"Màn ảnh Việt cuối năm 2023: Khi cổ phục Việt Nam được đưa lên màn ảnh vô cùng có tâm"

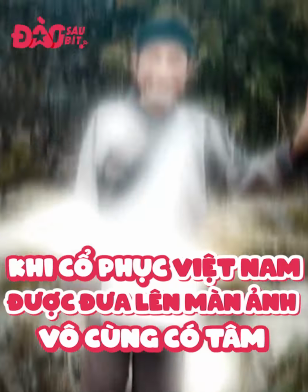0s
Màn ảnh về cuối năm 2023, khi cổ phục Việt Nam được đưa lên màn ảnh vô cùng có tâm. Phục trang của người vợ cuối cùng được làm chỉnh chu.
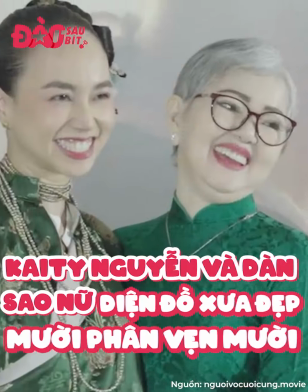6s
Katy Nguyễn và dàn sao nữ diện đồ xưa đẹp 10 phân vẹn 10.
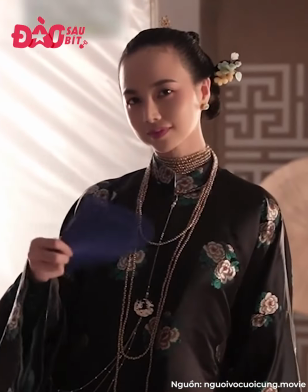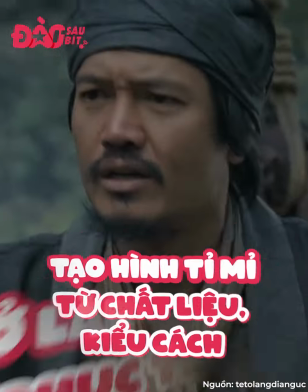18s
Tết ở làng địa ngục với tâm niệm phục trang phải thật Việt Nam. Tạo hình tỉ mỉ từ chất liệu, kiểu cách đến màu sắc khiến người xem phải choáng ngợp.
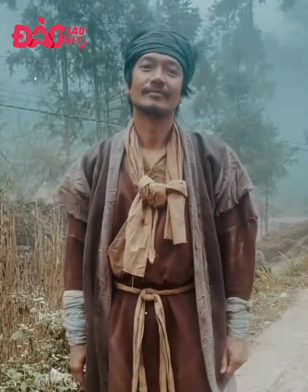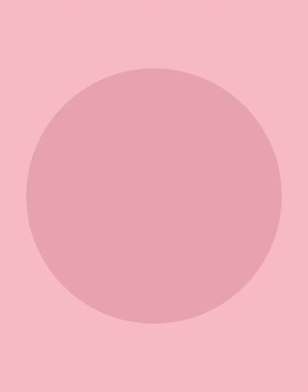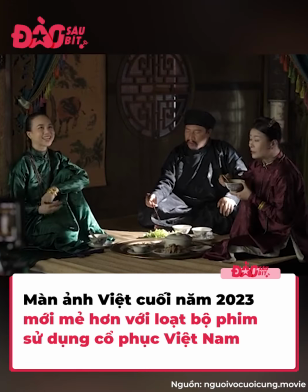35s
Cuối năm 2023, màn ảnh Việt sẽ có tận 2 bộ phim cổ trang ra mắt, đó là bộ điện ảnh Người vợ cuối cùng và phim truyền hình dài 12 tập Tết ở làng địa ngục.
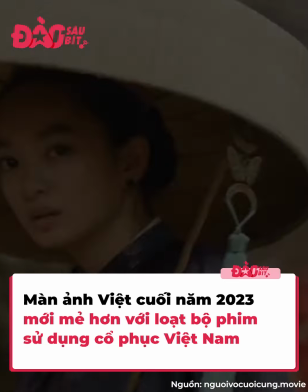42s
Đều là những tác phẩm dựa trên tiểu thuyết nổi tiếng, Người vợ cuối cùng và Tết ở làng địa ngục đều có một lượng fan yêu thích tương đối cao.
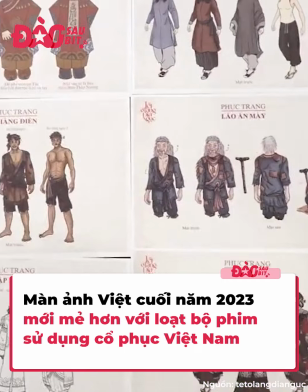48s
Bên cạnh nội dung hấp dẫn, dàn diễn viên thực lực thì phục trang cũng là yếu tố giúp cho cả hai bộ phim nhận được nhiều sự chú ý.
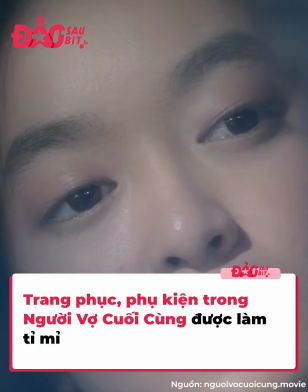53s
Đối với Người vợ cuối cùng của đạo diễn Victor Vũ, thì bộ phim này đã có màn đầu tư rất mạnh tay cho tạo hình của các nhân vật.
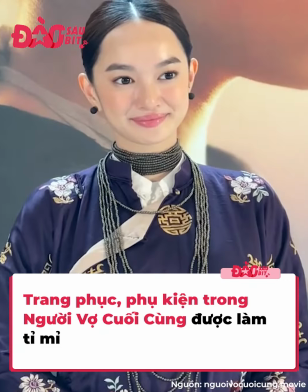58s
Từ trang phục, phụ kiện đều đậm chất cổ trang. Những bộ quần áo ngũ thân, những chiếc vòng cổ, hoa tai tuy đơn giản nhưng lại hợp mốt thời đó đã được ekip đoàn làm phim tỉ mỉ đưa vào.
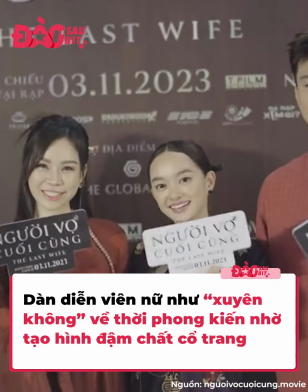67s
Đặc biệt, được đầu tư nhiều nhất chính là trang phục của dàn diễn viên nữ. Từ nữ chính Katy Nguyễn đến các nữ phụ như Đinh Ngọc Diệp, Kim Oanh đều có tạo hình chỉnh chu.
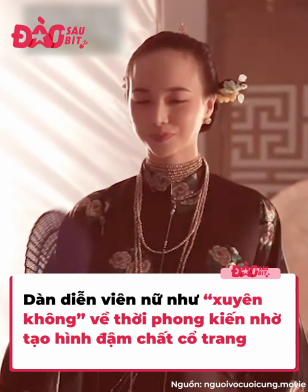74s
Ba mợ nhà quan với địa khác nhau được diện trang phục với màu sắc, chất liệu riêng biệt.
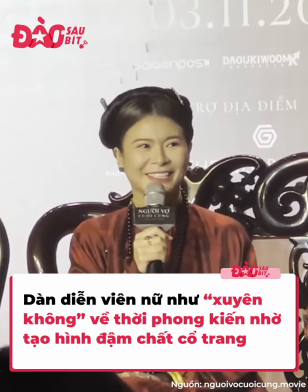78s
Mợ cả Kim Oanh là đương gia chủ mẫu, cũng là người có tính nết sắc sảo, ghê gớm nhất thường diện tông màu đỏ trầm, cổ đeo chuỗi hạt, tay cầm quạt phe phẩy.
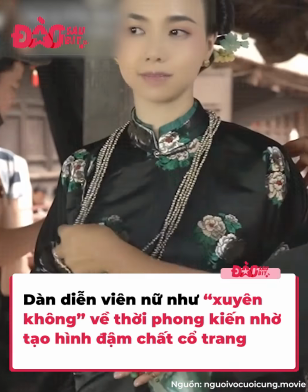85s
Mợ hai nền nã Thùy Mị thường diện những bộ đồ có tông xanh, phụ kiện rất đơn giản gồm chuỗi hạt, chiếc vòng.
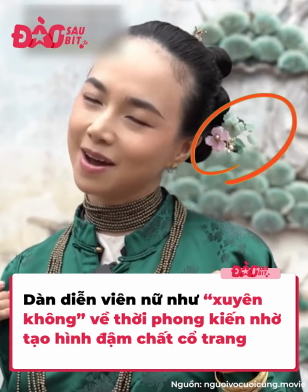90s
Điểm nhấn tạo nên vẻ ngoài dịu dàng của mợ hai đó là những chiếc châm cài có hình hoa với màu sắc vô cùng trang nhã.
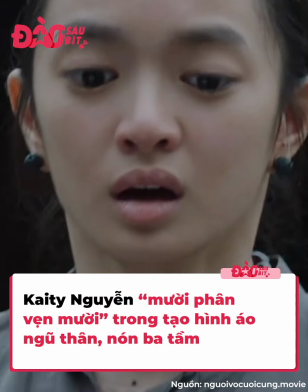96s
Trong khi đó, mợ ba Diệu Linh do Katy Nguyễn thủ vai được đầu tư trang phục từ lúc còn là cô gái nghèo khó ăn mặc rách rưới đến lúc trở thành bà ba của quan trên.
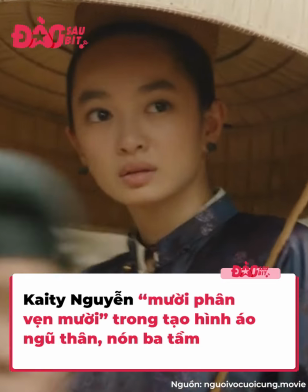103s
Một trong những tạo hình ấn tượng nhất của Katy Nguyễn đó chính là khi nữ diễn viên diện cổ phục Việt Nam và đội nón ba tầm, một nét đặc trưng của vẻ đẹp văn hóa Bắc Bộ.
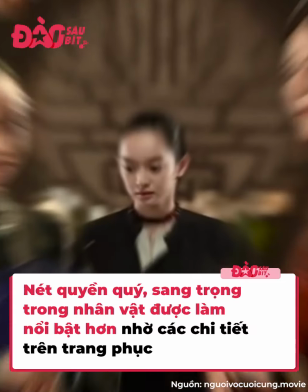110s
Đoàn làm phim đã rất có tâm khi những bộ trang phục của ba bà mợ đều được in họa tiết kết hợp tông màu trầm, mang đến sự sang trọng, quyền quý cho nhân vật.
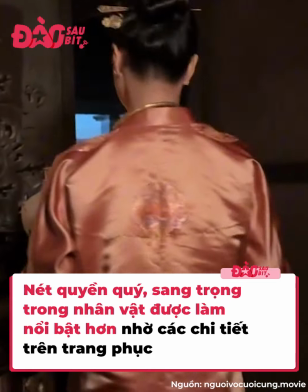117s
Một điểm khác cho thấy sự tỉ mỉ trong phục trang của đoàn phim đó là những bộ quần áo được mặc ít nhất là 3 lớp.
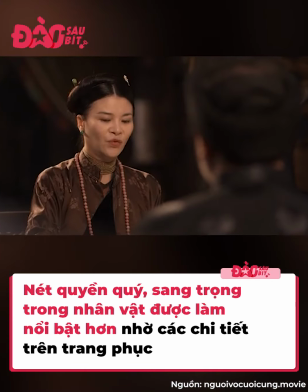121s
Phần cổ áo thường bẻ xuống để ra chất quyền quý của nhà quan. Bình thường các mợ được diện áo với phần cổ tay bó lại, nhưng khi lễ tiệc hay ngày trọng đại thì cổ tay rộng hơn.
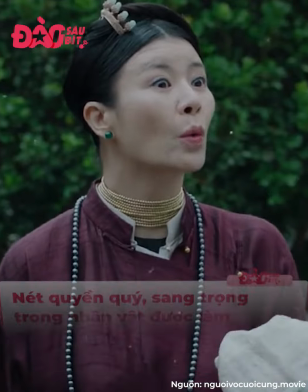129s
Chất liệu để làm nên những bộ trang phục này khá đa dạng như lụa, gấm, vải thô và vải đũi. Không kém phần tỉ mỉ là trang phục của dàn diễn viên trong bộ truyền hình Tết ở làng địa ngục.
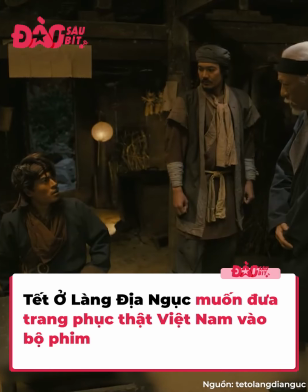137s
Lần đầu tiên màn ảnh Việt có một tác phẩm cổ trang kinh dị, thế nên sức hút của bộ phim là rất lớn.
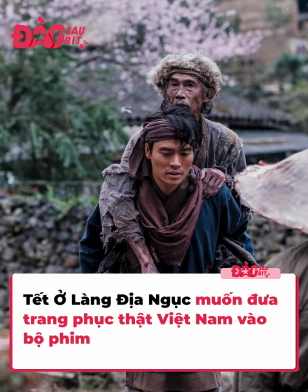142s
Và tác phẩm của đạo diễn Trần Hữu Tấn còn được quan tâm hơn khi trang phục của bộ phim được đầu tư chỉnh chu, thể hiện đậm nét dạng thức thời trang của cuối thời Lê,
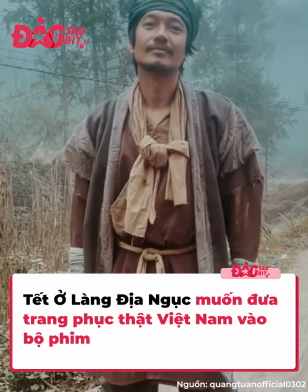148s
đầu thời Nguyễn. Dễ dàng nhận thấy, mỗi nhóm nhân vật trong phim lại được diện trang phục có thiết kế, màu sắc, chất liệu riêng.
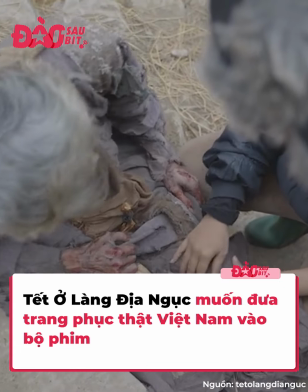154s
Ví dụ như người trên núi cao có chất dày hơn để giữ ấm, người vùng thấp hơn có chất mỏng hơn.
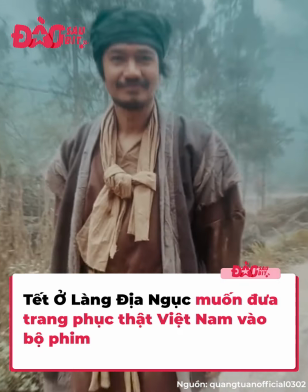158s
Riêng nhân vật chính là ông Thập do Quang Tuấn thể hiện, vì ông trưởng làng này có nhiều hoạt động đa dạng nên sẽ có nhiều bộ trang phục phù hợp cho từng hoạt động sinh hoạt tại làng,
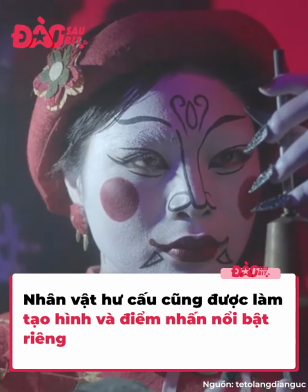165s
các bộ khi xuống núi, đi chợ bán vải. Bên cạnh đó, tạo hình của Tết ở làng địa ngục được đầu tư chỉnh chu hơn khi có các bộ trang phục đặc biệt.
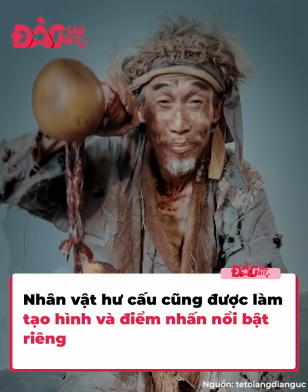171s
Như set đồ của ông lão què có thêm tiếng lục lạc tạo cảm giác bí ẩn.
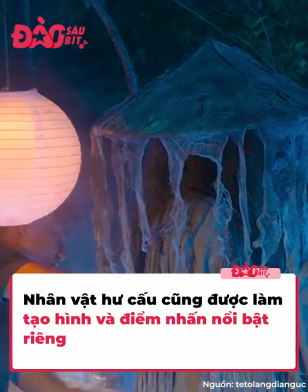175s
Đối với các nhân vật hư cấu như thập nương do Lan Phương đảm nhận, bà vạn lái đỏ trở vong, quỷ canh rượu thì tạo hình của những nhân vật này được thêm nhiều chi tiết sáng tạo hơn để tô đậm chất liêu trai,
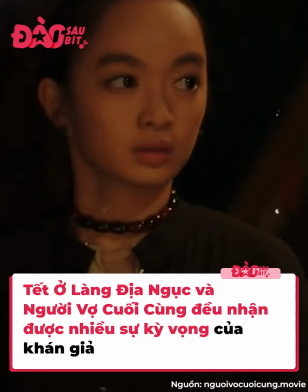183s
văn hóa linh dị của tác phẩm. Nhìn chung, với sự tỉ mỉ, sáng tạo cùng mức đầu tư lớn cả hai bộ phim Người vợ cuối cùng và Tết ở làng địa ngục đều hứa hẹn sẽ có phần tạo hình đẹp mắt,
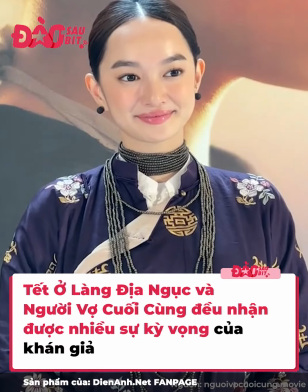191s
phù hợp với thời đại trong phim. Hy vọng khi phim ra mắt, khán giả sẽ có được những trải nghiệm hoàn hảo nhất với bối cảnh cùng tạo hình cổ trang của các nhân vật.